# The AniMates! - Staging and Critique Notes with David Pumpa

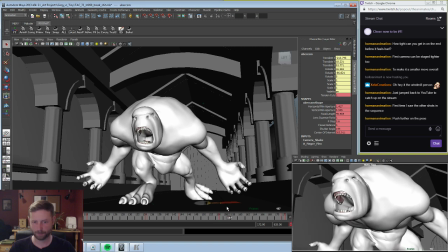(45:33)
And there's some other notes to address here, but let's just focus on this frame right here.
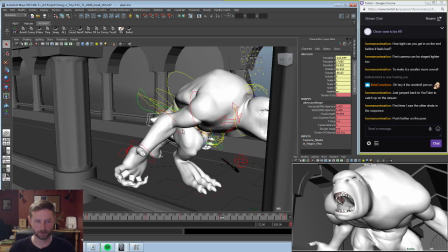(45:38)
So let's just see if we can really nail this pose. So at this point,
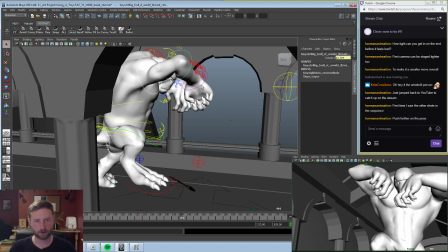(45:48)
like these arm controls, these wrist controls, we'll set a 0 key there.
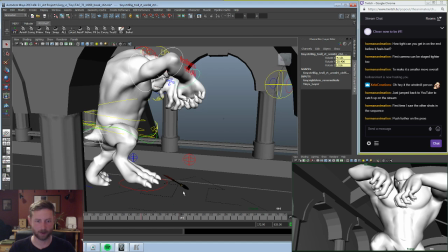(45:53)
I have a hotkey for that at work. I don't have it here.
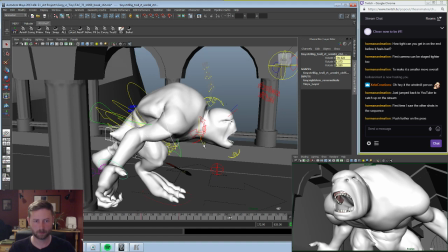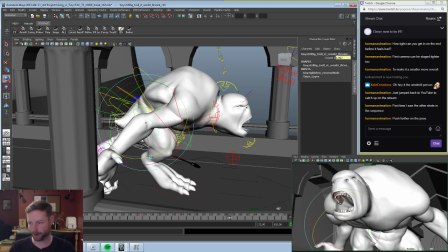(46:04)
So let's break that up. I don't like the idea of it being parallel with the pillar, but we got to make sure it's not flat to screen.
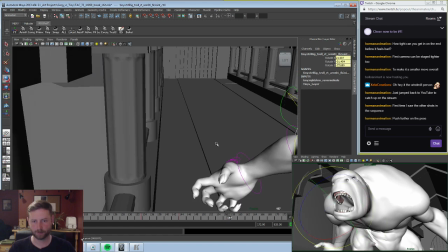(46:10)
Let's see if we can bring this out a bit.
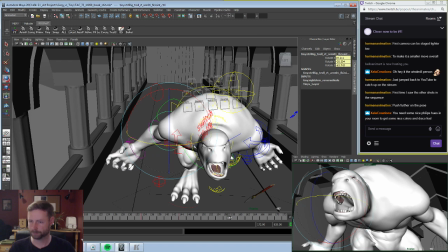(46:16)
Does that work?
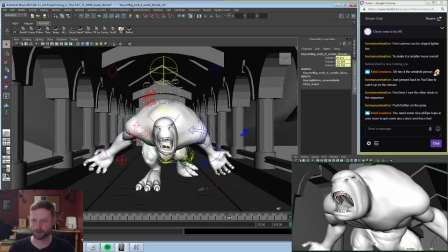(46:21)
You need some nice Philips hues in your room to get some nice colors and disco feels.
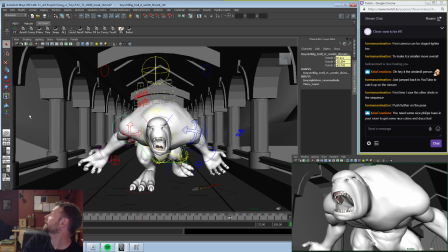(46:28)
Oh my god, I could totally see that. I could put a disco ball right there. I have like little ghosts on the ceiling too. Get some interesting light effects. But we also need to get some LED light strips in here.
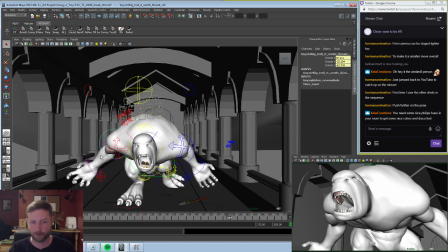(46:42)
Maybe a subwoofer. Maybe a fog machine. Ooh, that'd be fun.
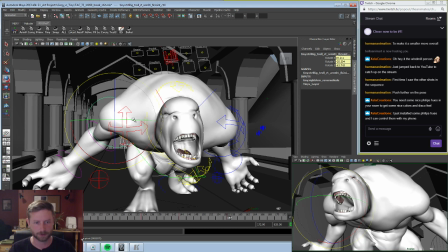(46:49)
Do a stream with a fog machine on.
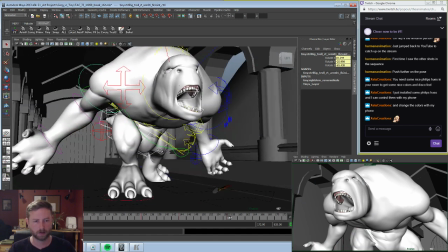(46:57)
Okay.
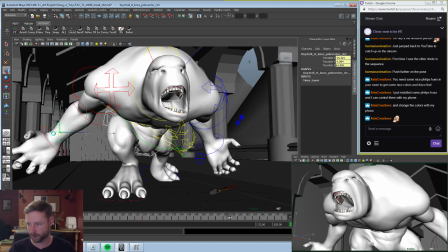(47:01)
We can break this up a little bit more.
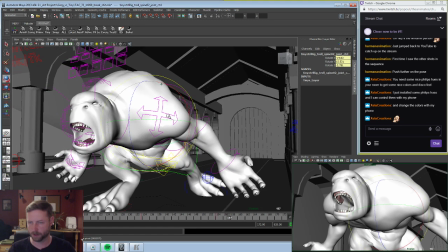(47:13)
What about you? What can we do with you? Nope, wrong control.
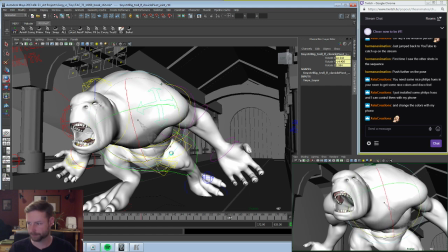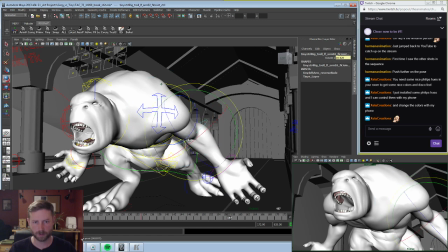(47:35)
Okay, this one definitely needs to come back.
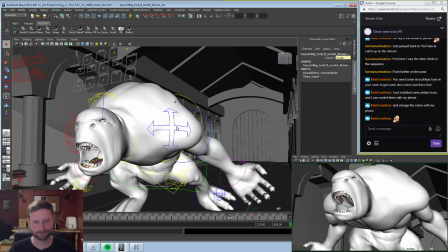(47:40)
It's also a little too straight out. Like it... You could make the argument that that's okay.
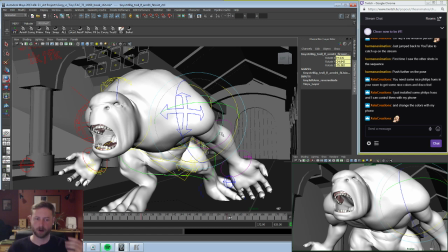(47:48)
Especially if he's like lunging in one direction, like his arm shooting straight back like that could kind of help with it, but if he's going to be holding on to this pose, I want to make sure he's got something interesting going on.
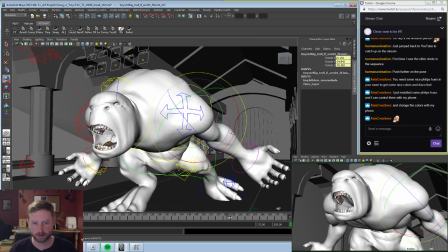(48:04)
And I don't want to twist it so far that his arm would actually break. You know, like something like that. Maybe...
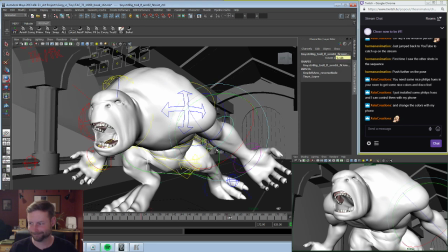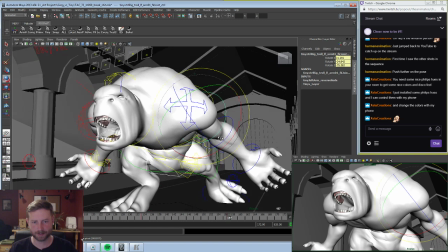(48:19)
We're not going to see that bend, are we? And this looks too casual. Maybe do something like that.
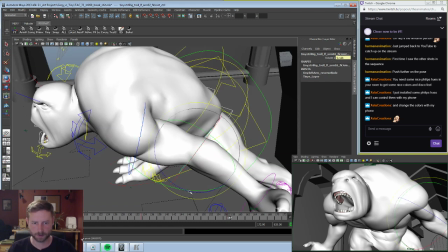(48:32)
Just make sure this comes back.
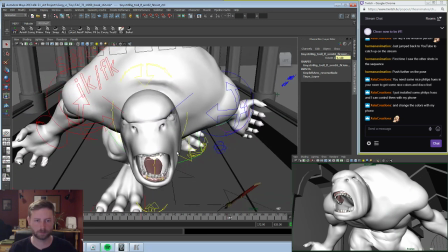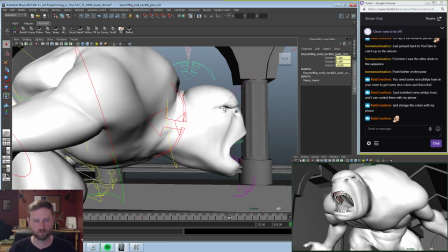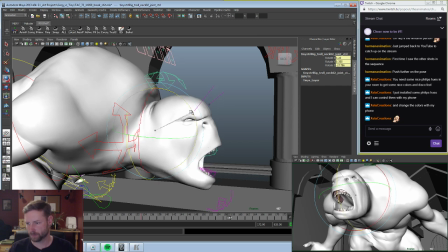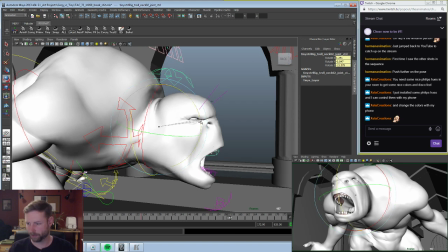(48:49)
Gotta be careful because we were really bunching up before, where everything was kind of like a clusterfuck in the middle.
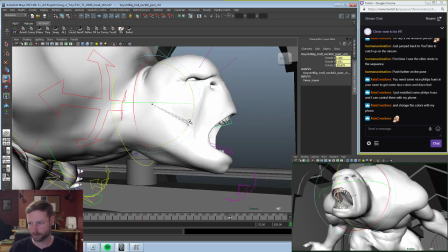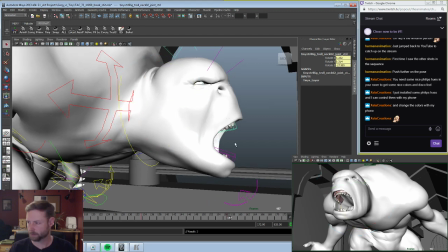(49:02)
Maybe do something like that.
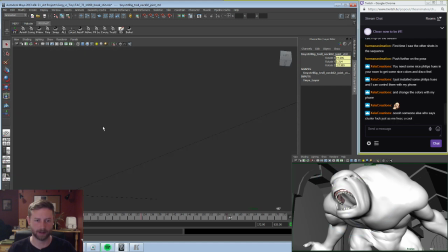(49:09)
I see this line being formed by the shoulder cape, and I am just not into it.
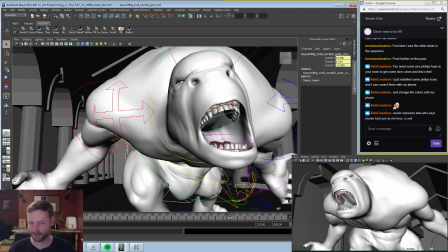(49:15)
I don't want to form a tangency with the jaw and that line.
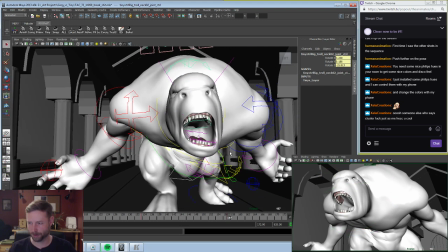(49:22)
What can we push? What can we break? What can we tweak?
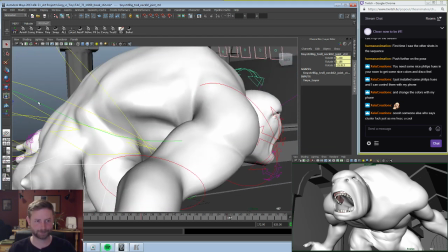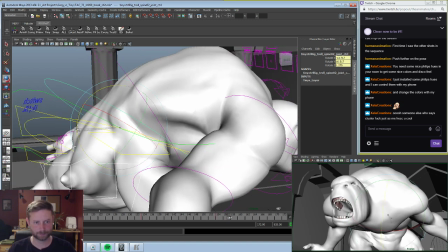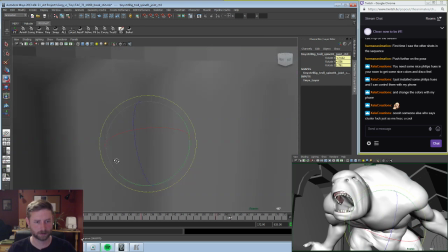(49:36)
Do you have hip controls? He does.